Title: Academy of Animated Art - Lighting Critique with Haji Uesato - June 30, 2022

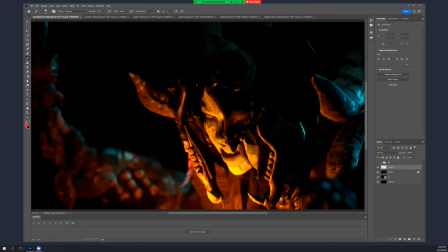3s
All right, hi, and welcome to live session for June 30th, last day of June. All right, so we got a newbie today, um, Montgomery House the Third.
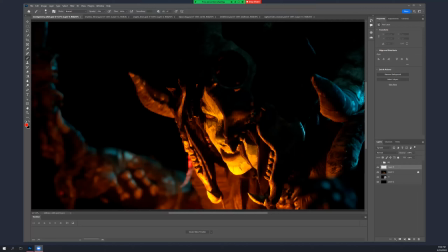22s
So let's see, this is your reference shot of Pennywise, and you did this in Unreal 5. It's looking pretty good already.
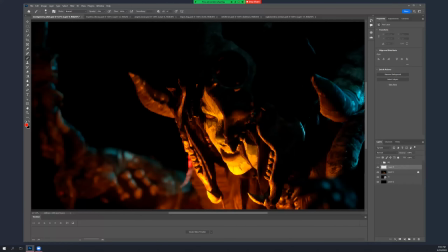Yeah, sure. So I have a couple of notes. I think you've got the basic direction and, everything pretty much right.
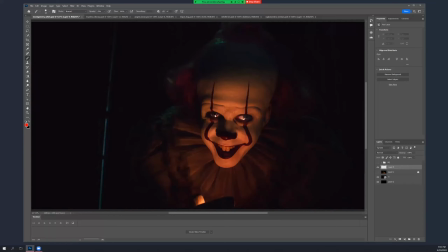57s
Obviously he's mostly underlit. I mean, I call it underlining. It's somewhat from camera, but you can see the darkness above his cheeks and over his brow. So it's not like heavily underlit, but he's still definitely underlit.
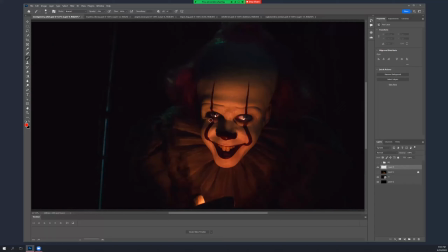73s
And he's got some sort of greenish rim on him, and the scene is pretty dark all around.
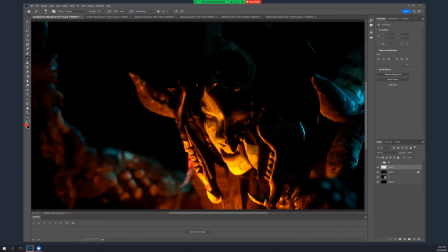84s
So you've got a heavy underlight, and the green rim, and it is dark everywhere. Okay, so my comments are that I think, for one,
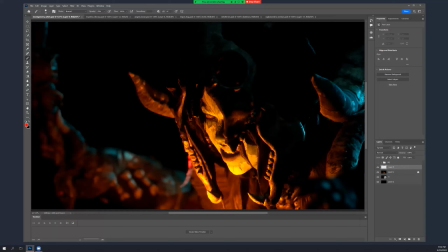100s
despite the fact that this looks extremely dark, I mean,
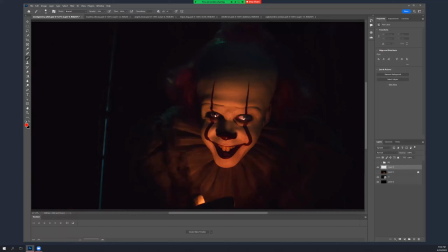107s
this could be partially due to the frame grab, but there's a little bit of ambient light in there, and you kind of see it in the darks as well, right? Like, these areas aren't black; they're slightly green or whatever, whatever the fill light is.
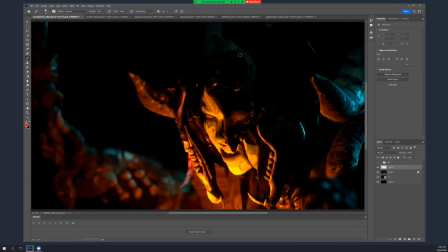128s
And I think that's something that you're kind of missing. I mean, where there's actually a fill, you've got it, but then some of these areas are really black, and I suspect there's actually nothing back there because that feels entirely black.
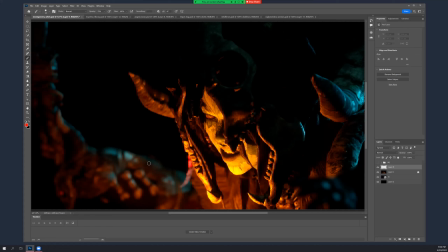144s
So one thing that for sure I would do is get a little bit more, and it can be pretty dim, ambient, let's say this green color everywhere. So I mean, that should be kind of filling in.
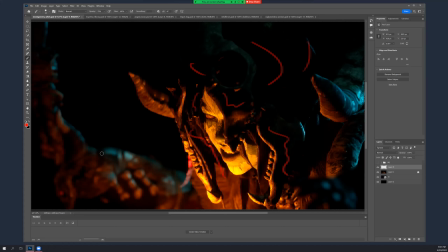161s
By filling, I mean ever so slightly tinting all of these really dark, like the super blacks, should pick up a little bit of that color the way that it does here.
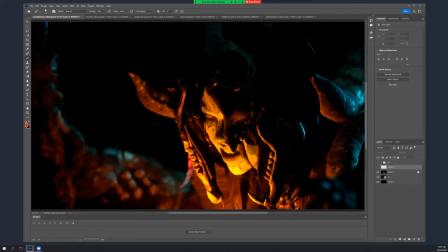179s
All right, so, and then the next thing is, I mean, you've got this underlight thing going, in the right direction.
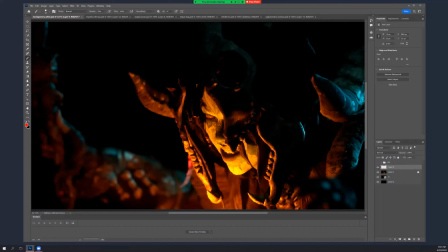191s
I do think it's a little too strong, though, because it feels like you might be breaking his materials a little bit. Like, this feels like the diffuse getting hit really, really hard.
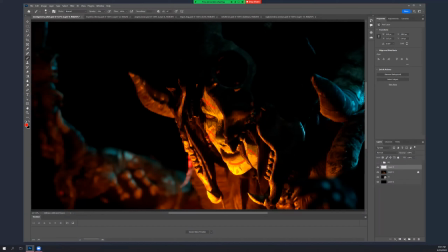208s
Like, these areas, maybe that has some spec, but it's really burning out. So I think it feels too strong. The placement's right.
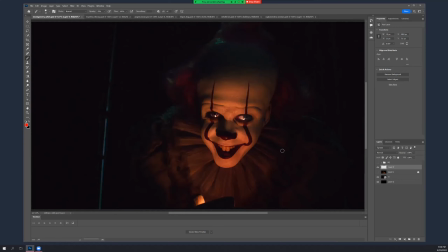218s
It's the intensity. So if you look at this, obviously this is nowhere near as strong.
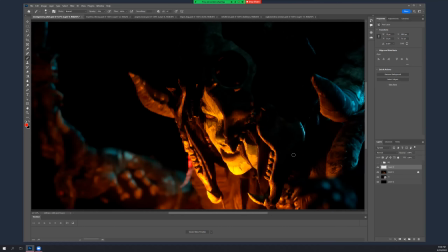225s
So it's kind of a different feel. And I mean, this has a supernatural feel to it. It's not completely inappropriate, but I am worried that you're actually hitting it so hard that you're starting to break materials. All right, so I did do a paint over. Oh, another thing, well, we can talk about it here.
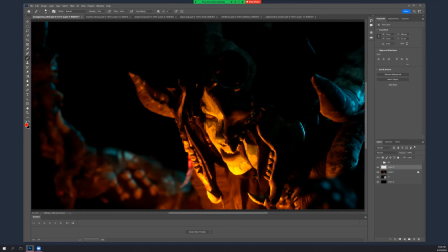244s
All right, so here's paint over and what you came in with. So,
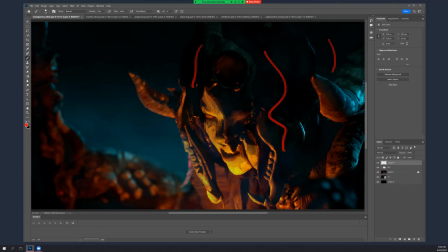254s
so yeah, there's some light amounts of green in the darks, right? I didn't try to repaint the lighting of
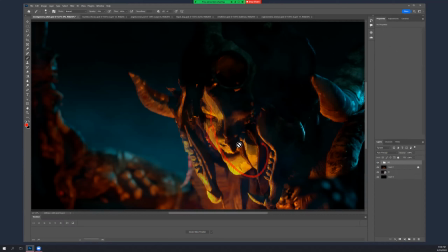273s
the underlighting. Is a little too much. So, oops. So instead, I just kind of dimmed it a little bit. But if you do that in an actual
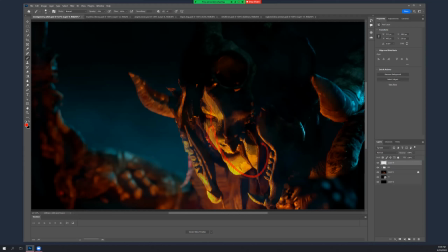291s
in lighting rather than in comp, those values will go down, and hopefully you won't you won't get these clipping things that are happening.
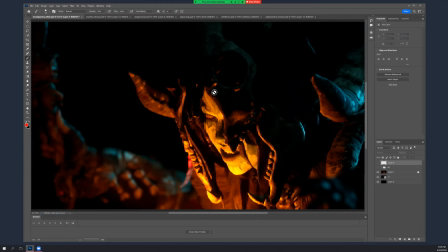312s
But, I think you can go lower and still maintain the focus. You want the face to be the most important thing in frame, and it still is. You can definitely see as I tried to bring this stuff down, it's totally screwing up the colors and stuff.
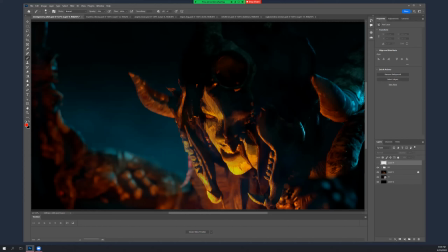328s
So that's no good. You don't want that, obviously.
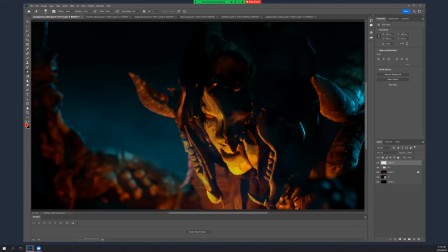347s
All right, so yeah. And the other thing is, rather than keep this entirely black, I think you could introduce some atmosphere,
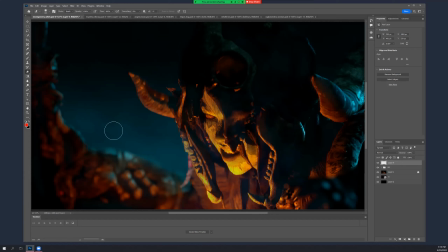365s
so that as the set backs away, it's picking up some color, and it really should be the color of your fill light, your rim light, because it just makes sense. And what's nice about it is, by having this kind of blue green, this turquoise thing,
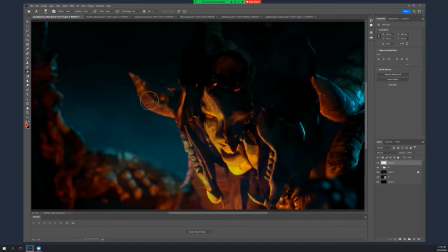384s
it gives you some great color contrast with your the sort of red fill you have, and also the underlight.
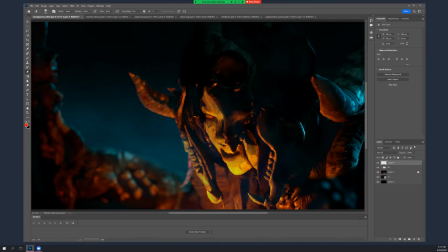399s
So I think it brings more attention to the character, and it kind of rounds the whole thing out, especially because once you fill the darks with that same color, and you have some on this side,
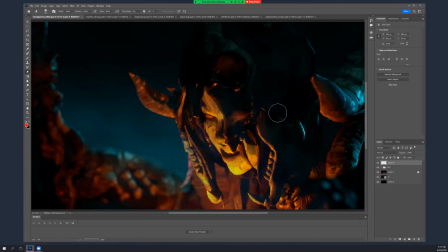415s
it feels a little bit more natural, even though it's supernatural, and draws your eye to the middle. So I think you could play with the intensity of this. If you really want it that hot, you could probably get away with it. But if you're going to do that,
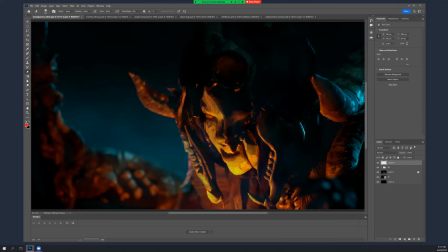431s
try having the light be less diffuse and more specular, because it does feel like a fire or something, in which case there'd be a lot of specular from it because it's not that close,
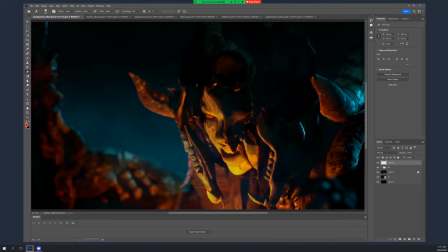450s
but less diffuse. The diffuse would have probably fallen off somewhat already. All right, but it's pretty cool looking image. I think you did a good job. Keep going, or start a new one if you want. All right, thanks.
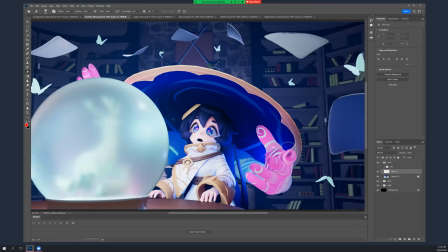469s
Kristina, you here? You are here. Great. Yes. Hello. Hi. So, okay, so this is, oh, that's your new one.
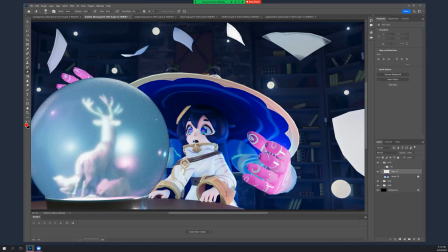481s
Okay, this is where you were last week, or last time. Yeah. And the new one. Okay, cool. So, some things definitely improved.
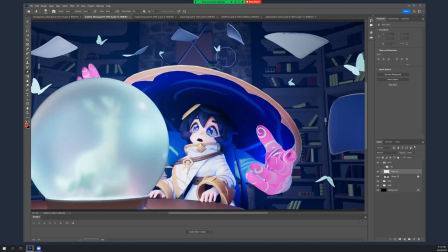492s
The paper is reading better. I think, overall, I don't think the shape changed much.
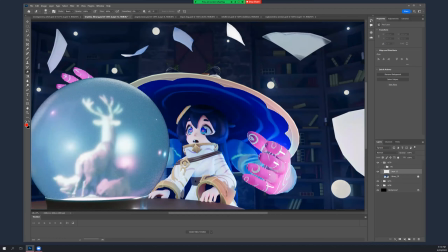499s
Well, a little bit on the back wall. It got brighter and more visible.